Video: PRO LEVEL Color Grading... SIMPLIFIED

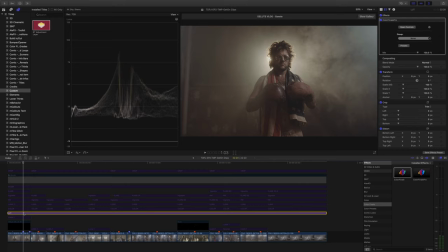498s
Without losing much of the color information, this brownish feel to it can be further improved with color and luma adjustments.
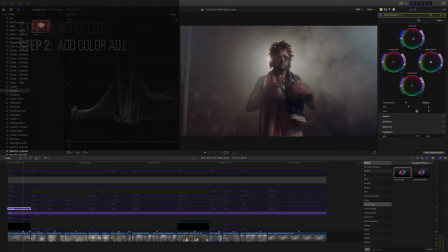504s
So the next thing I did is I added a color adjustment layer. This is the before and this is the after.
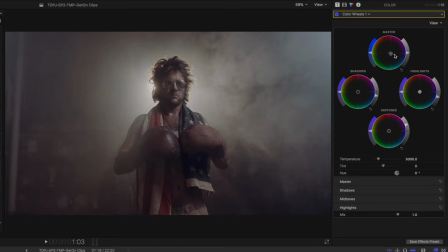510s
As you can see, I added a little bit of blue in the whole image to kind of tone down this brownish feel. I lowered the highlights a little bit, same thing for the shadows.
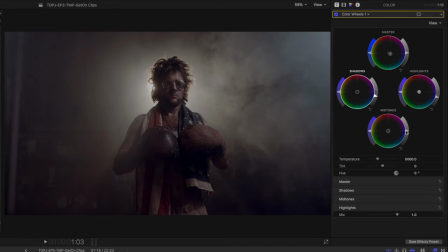518s
And here I lifted the midtones to kind of see a little bit more details in the flag he's wearing, as he pretty much falls within the midtone range.
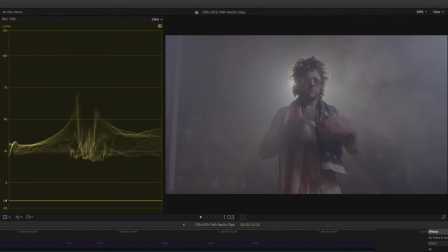526s
Now if I go back to the LUT and toggle it on and off, it shows that it expanded the waveform,
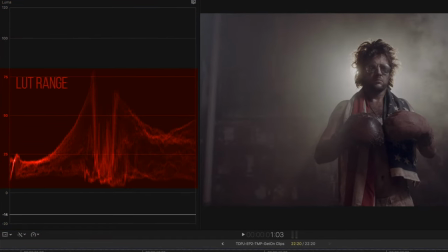531s
but it's actually limiting the color and luma of the image to a specific range related to that LUT.
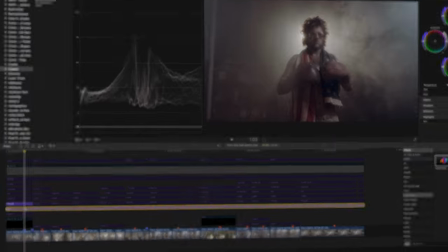536s
So in order to expand it back again to how it was, I'm gonna add a luma adjustment layer below the LUT.
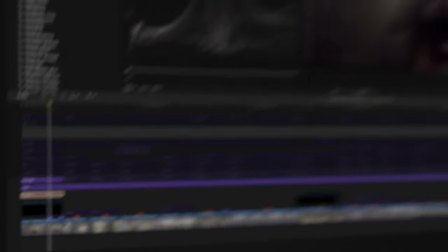543s
I called it Luma 1, which pretty much expanded the luma range at least here.
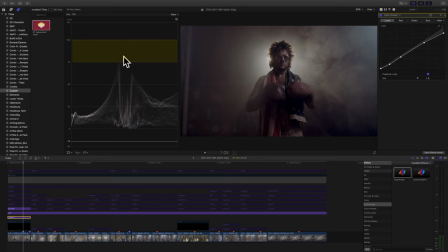548s
And of course here I don't have much of an issue because I have a lot of headroom for the highlights.
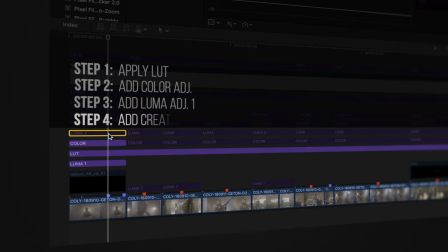553s
Now it's time to go to the creative luma adjustment. So I added another adjustment layer here and I called it Luma 2.
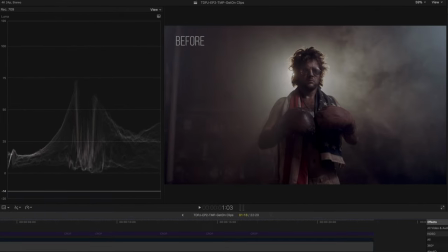560s
And as you can see in the image, it kind of lowered the contrast a little bit and gave it this dusty and aesthetic look.
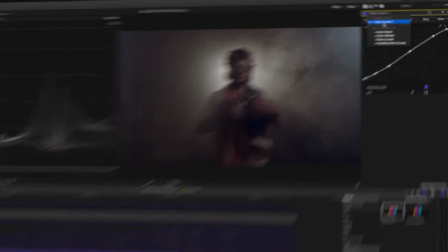566s
Keep in mind one important thing when you're controlling luma. I would use the curves to precisely target a luma range.
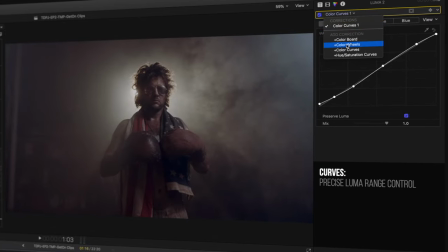573s
But if you want more global effects, then I would use the wheels instead.
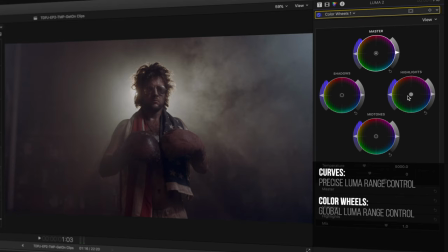576s
Because with the wheels you can adjust the whole image with the master control, but when it comes to the highlights, shadows, and midtones, you're not being able to pick a very specific range of it.
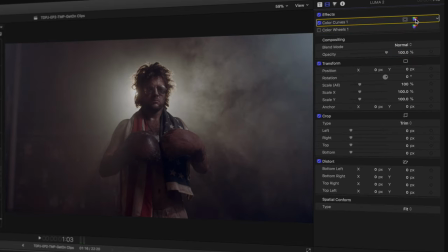585s
This is why I would usually go to the curves, which would give me a very precise adjustment in a very specific area.
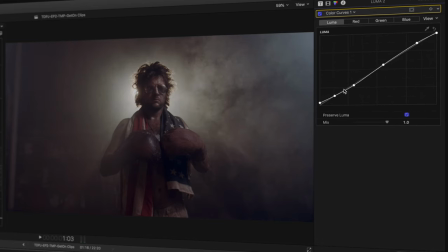590s
You can just grab one point, and you can keep on fine-tuning it to your liking, maybe add another point next to it, till you find the range that you actually want to control.
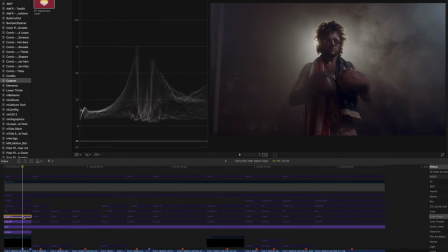599s
So far, I'm liking the luma adjustment here, and I think I can go to the next step, which is bringing some of his details up, especially after that I added the luma 2, which added a little bit of a dusty feel to it.
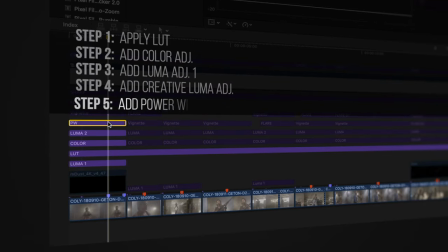610s
So in this case, I added this adjustment layer and I called it PW, as in power window.
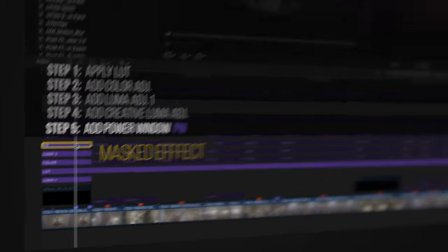614s
This is a term that is used in DaVinci Resolve when you want to have a masked effect on something. As you can see, it's affecting his face and chest area.
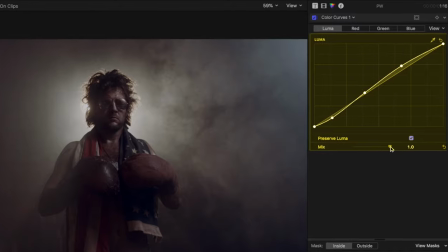622s
And again, if you go here in the adjustment controls, you can see the effect that I applied here.
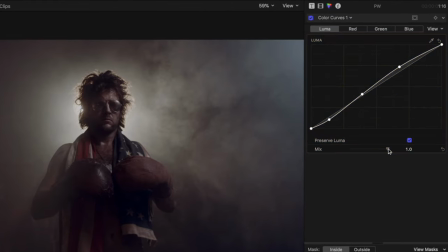627s
I kind of feel it's a little bit too much, so in the mix, I'm just going to lower it a little bit.
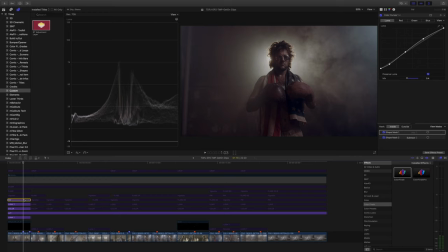632s
Now this looks good to me. Let's go back and toggle on and off. It is subtle, but to me, it gives this little punch that I need in the image. Now, as I look at the image again, I feel if I add some vignetting around him, it will drag your attention to him even further.
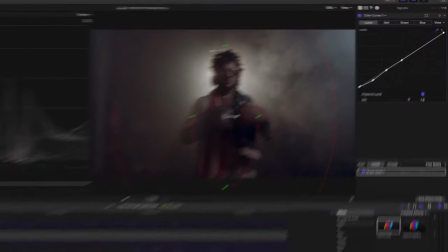646s
So let's add one more layer here. I called it vignette. Then, as you can see here, I have a shape mask that is controlling the curves adjustment.
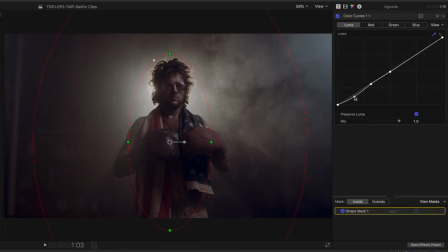655s
And in the curves adjustment, I'm only selecting the dark areas of the image. Of course, I'll keep on playing till I see which effect looks better to me.
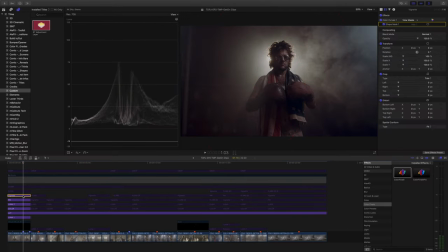663s
I feel this looks good enough, and let's go back and we can toggle it on and off. This looks good to me and it has a bit of a cinematic feel to it, so I'll keep it.
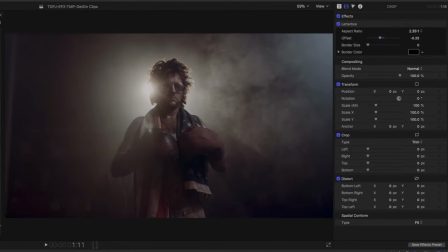672s
Now let's zoom in a little bit. And if I go here, you can see that there's a light behind him that comes up. I was using a Sigma lens that doesn't have much of a lens flare, but I needed to add a lens flare to give this extra cinematic effect to the image.
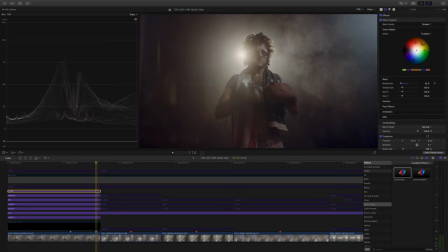683s
So I used a digital lens flare in this case. I'll leave the plugin link in the description below. Then as you can see, once I applied it, it gave a nice haloing effect around him and a bit of cinematic flares here and there.
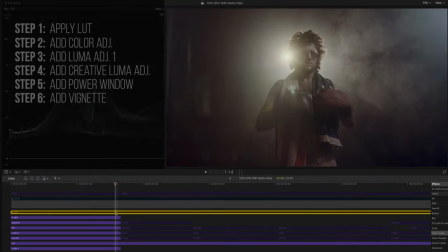695s
So as for this image, I feel it's pretty much done. The finishing effect would be something like a sharpen effect applied on another adjustment layer.
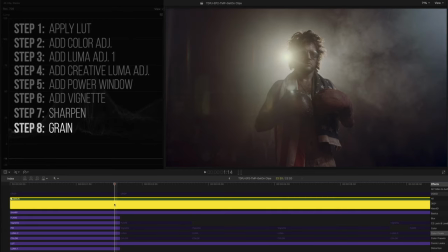702s
Then I added some green to give it this organic feel as well.
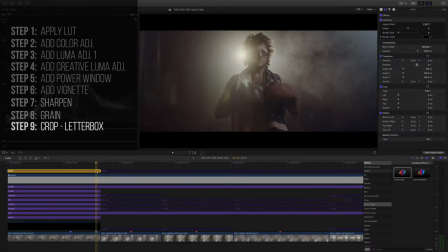705s
And then the final one would be a crop or a letterbox effect, which gives you a CinemaScope crop to the image to cheat a little bit as if it's shot on anamorphic lenses.
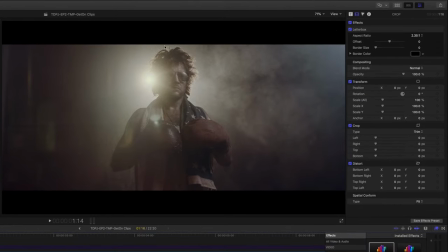713s
Now, after I added this, I felt that his head is a little bit too close to the edges of the image, so I'm just gonna offset it down a little bit.
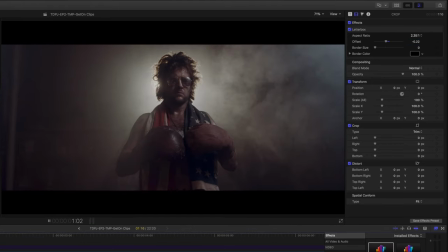720s
Now, if I go back and play it, this looks good. Now there's one more thing I can do.
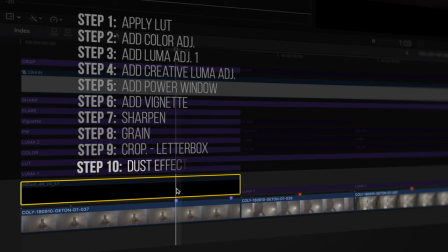726s
Maybe I need to add some dust around him. So what I did is that I grabbed a dust effects layer, link in the description as well, and I added right below everything.
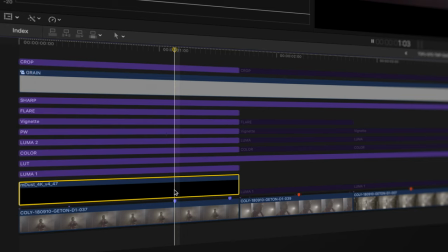734s
The reason why I did that is because the dust layer is actually part of the scene, and I wanted it to follow the color grading look that I have already on top of it.
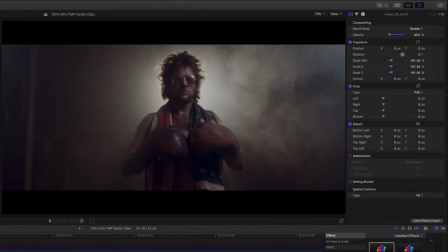741s
Let's check it out again. And I think I'm happy with this progress.
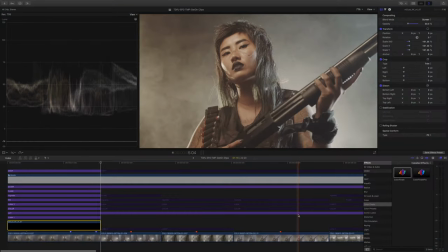746s
Of course, I have the LUT that is applied on everything else around here.
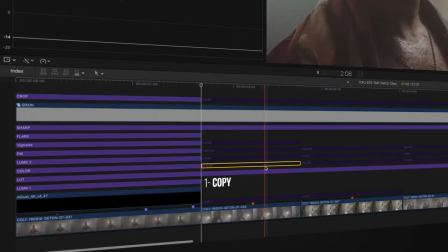750s
What I'm gonna do next is pretty much copy the color and luma effects and kind of paste them everywhere, since everything needs to have the same color and look.
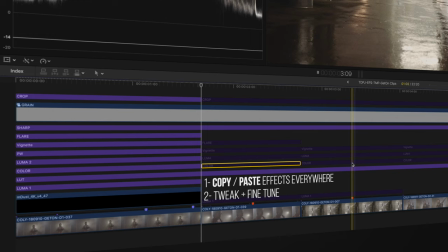758s
It's just a matter of tweaking rather than changing completely. So let's take another clip.
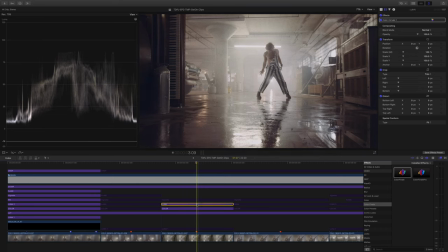763s
I pretty much copied and pasted the color and luma adjustment here. And of course, to counter the LUT effect, I added the luma at the bottom.
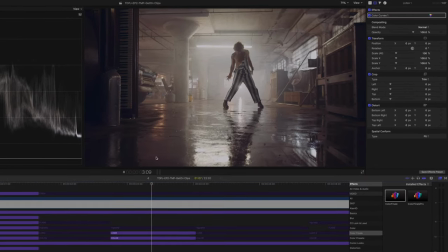771s
Then I feel that here, I need a little bit of a more vignette around the image.
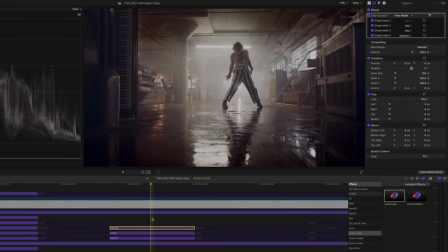775s
So I added this vignette layer, then the crop layer to give it this CinemaScope effect, and voila.
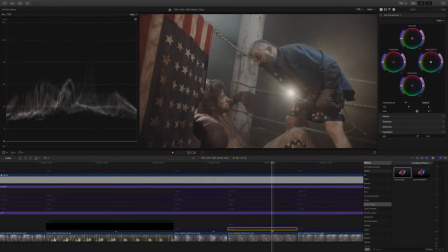781s
Last point I want to discuss is in some cases you have a noisy image.
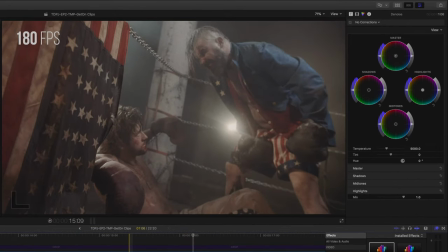785s
So for example, this clip was shot at 180 frames per second and it was at full HD on the GH5,
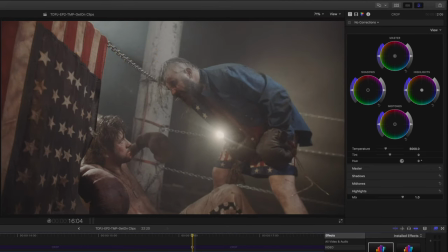790s
which is by default a much noisier clip than the 4K that I shot everywhere else. So what I had to do is to denoise it first before applying anything else.
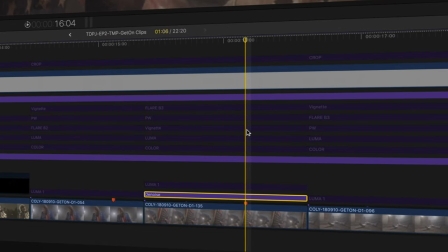798s
And this is why the denoise is at the very bottom of this hierarchy that I have on top of it, followed by the luma one that will expand the LUT luma range.
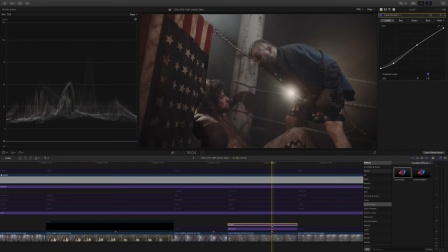806s
And then everything else related to the look will come in the middle, such as the color and luma in this case.
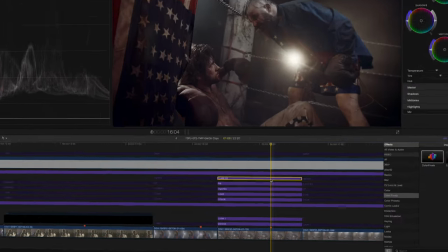811s
Keep in mind that as I went through the color grade, I kept on fine-tuning things. So for example, this power window only existed after I added the lens flare.
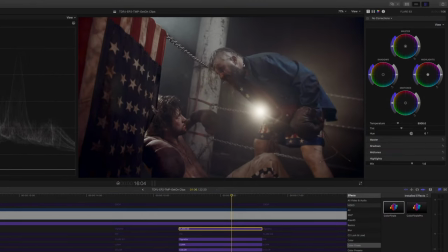819s
Because once I applied the lens flare, I felt that they're a little bit too faded out. So I had to counter that with the power window, as you can see, to bring back a little bit of this contrast that I needed in this shot.
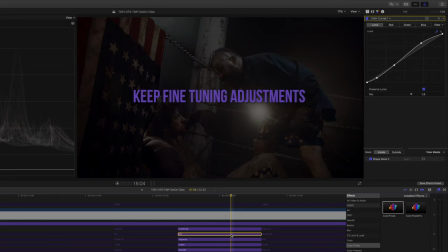829s
Which is another very important point, that you need to keep fine-tuning the adjustments above and below the adjustment layer that you're on,
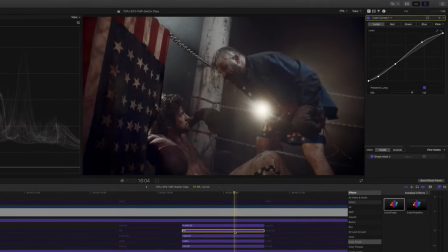836s
as whatever you're working on might fix something but break something else. But be careful not to add too much layers.
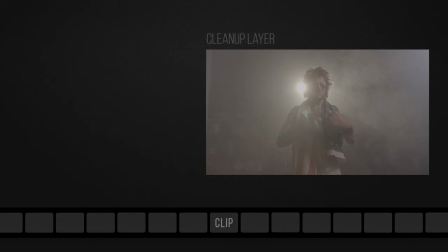843s
Okay, so let's recap. The first layer you need to add is the cleanup layer, typically a denoiser if required. That's because in some cases your LUT might act differently depending on how much colored noise you have. Then comes the environmental overlays, such as dust, snow, rain, and so on.
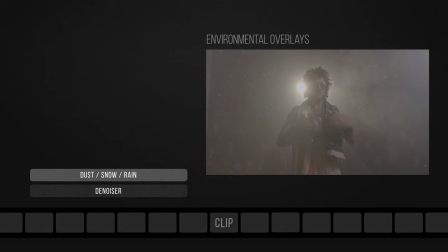857s
The reason it's placed before the look is that its color will need to blend with the final look of the whole image, as it's literally representing objects that are part of the narrative.
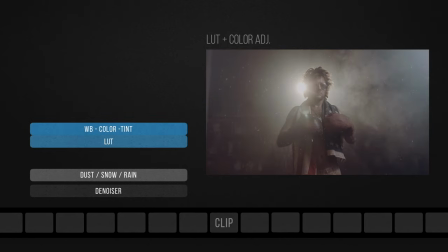866s
Then comes the LUT and color adjustments. As mentioned in my previous video, LUT is rarely a one-click color grading fix. It's only a start to what will become your own unique and creative look, which can be achieved through further color, white balance, and tint adjustments from your side.
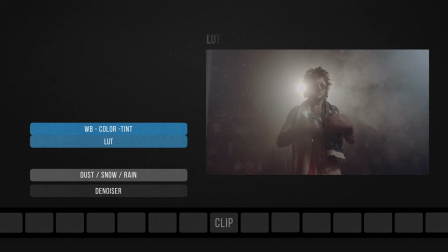880s
Also keep in mind that, as LUTs convert luma and chroma values, they often limit the image's luma range by lifting blacks or lowering the highlights. Just like LUTs you find in more commercial packs that offer things such as vintage look or film emulations. That's why in some cases, I add contrast layer below the LUT layer.
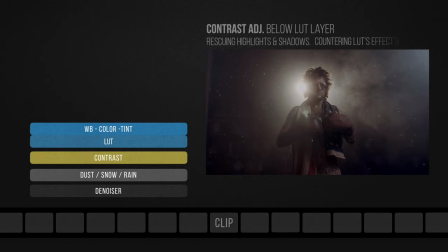896s
Its main mission is rescuing the highlights and shadows by countering the LUT's effect and bringing those lost luma levels within the LUT's range. So this layer is mainly a rescue layer that will pave the way for the creative contrast layer that will come on top, which will build the tonal contrast for your creative look.
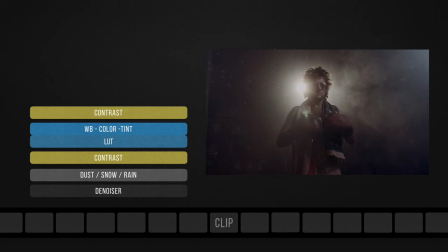911s
Of course, both chroma and luma adjustments can be broken down into as many layers as you need to achieve your desired look, keeping in mind that with each layer, you're potentially restricting the latitude for the layer that follows above it. Then we move to the next set of local adjustments, starting with power windows or masked adjustments.
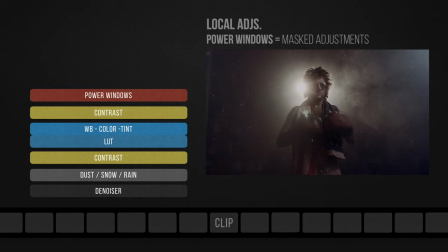928s
They only affect specific regions of the image that need specific type of attention, such as skin recovery, boosting local contrast on faces or objects, or maybe tweaking a color of a specific object. Then followed by vignetting, if needed, which in essence is a luma adjustment affecting mainly the corners of the image, the results of which will focus the viewer's attention on the subject or the action.
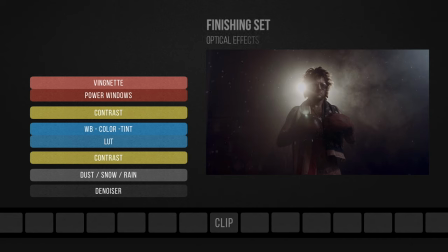948s
And in the final set of finishing touches, we start with all optical effects that will not follow your color grading look, such as lens flares and light leaks. The reason is simply because this is how it actually works in real lenses. A purple lens flare, for example, will always be purple no matter what the scene color is.
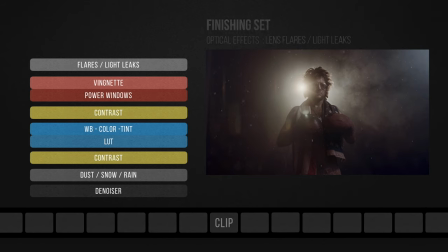964s
Those light effects could be from a plugin or stock footage. In both cases, you will have full control over their color if needed. I'll be leaving a link in the description to the lens flare effect I used in my video. Finally, on top of all this, if needed, we can add sharpen, film grain, or crop layers.
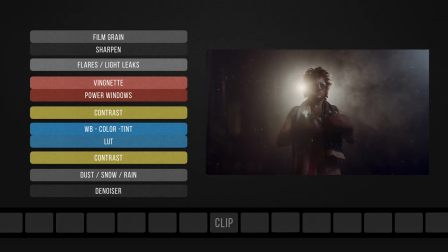979s
Sharpen is self-explanatory. Film grain is of course an aesthetic choice, and it also helps with concealing compression artifacts such as macro blocking.
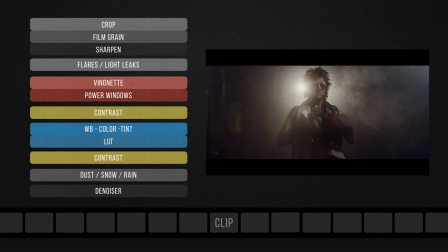986s
And finally, cropping or letterbox, if you need to give your film a CinemaScope crop of 2:39:1 or similar.